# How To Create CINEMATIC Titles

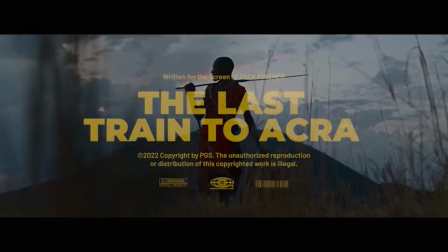[4:07]
And check this out, one of the biggest mistakes that people make is they look at a cinematic trailer pack like this and assume that it's only for short films. But check this out, most modern forms of visual media, whether it be music videos, commercials, etc.
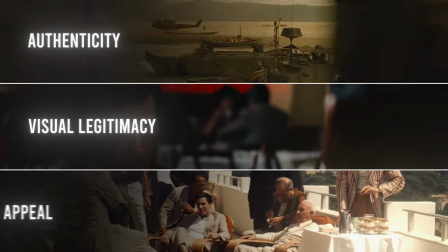[4:20]
However, draw their visual legitimacy and authenticity and appeal from the techniques and styles developed during the feature film era.
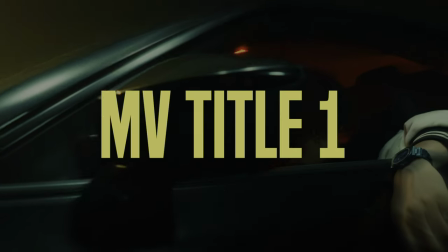[4:29]
Therefore, by using cinematic or film titles in a music video for instance,
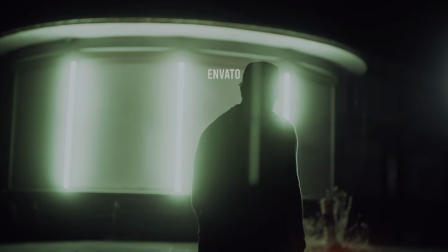[4:34]
you're actually giving it a look that's been refined and validated over years in the film industry.
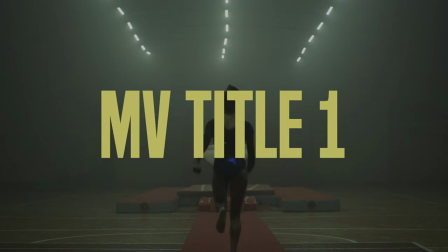[4:39]
This not only elevates the production value of your work, but also connects it to the rich visual storytelling tradition of cinema.
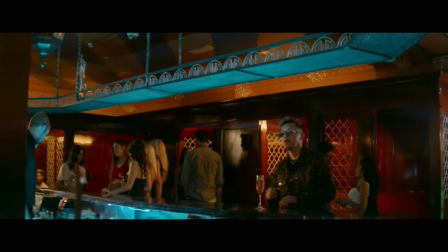[4:47]
I used a trailer pack just like this in a music video that I shot in Dallas, Texas not too long ago.
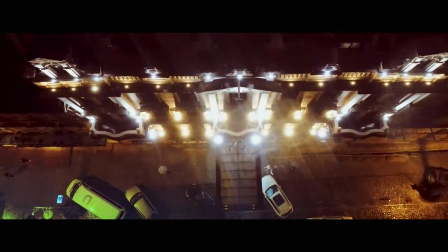[4:52]
It really hooked the viewers into the intro. Okay, so now let's move over to title pack three.
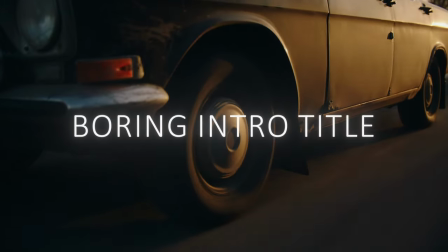[4:57]
This solves the problem of having intro titles that look cheap and flat.
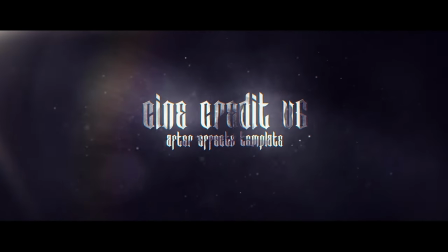[5:02]
These gorgeous titles have a ridiculous amount of perceived spatial depth. Now listen to me closely. The more depth in intro titles, the better. This is again just my opinion. So we're talking about depth. What is it about depth?
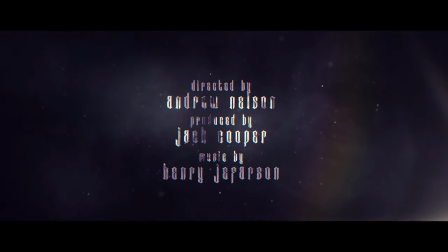[5:16]
I feel like depth just gives titles a more weighty and legitimate look. I don't know, I don't know how to explain it. It just looks better. One effective way to create a sense of depth is through the use of contrasting light and color intensities. This technique involves positioning elements with varying degrees of brightness or different colors against each other in a scene.
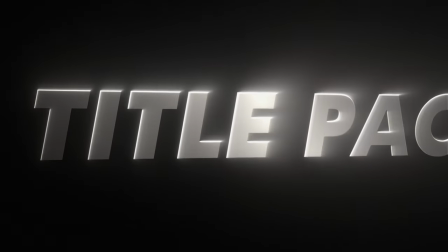[5:38]
When contrasting lights are used, it creates a sense of spatial difference. Brighter areas tend to come forward in our perception while darker areas seem to recede.
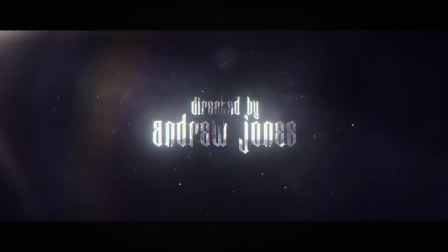[5:47]
The title's glistening reflective surfacing with its animated shimmer offers plenty of contrasting areas,
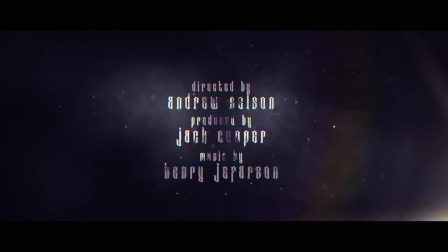[5:54]
giving a depth that significantly enhances its visual appeal. Title Black 4 can be described as one of the sickest looking packs that I've ever seen, and I'll break it down in exactly 10 seconds. Think of it as pure texture, perfectly simulating a CRT effect.
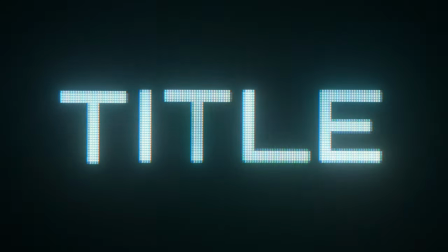[6:10]
I really like how it circumnavigates the need for a potentially laggy Premiere Pro Mogarts
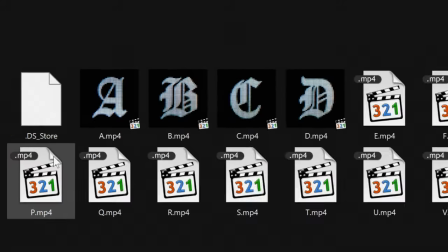[6:16]
or any system locking project files by offering each letter individually as a video file. That's it for now.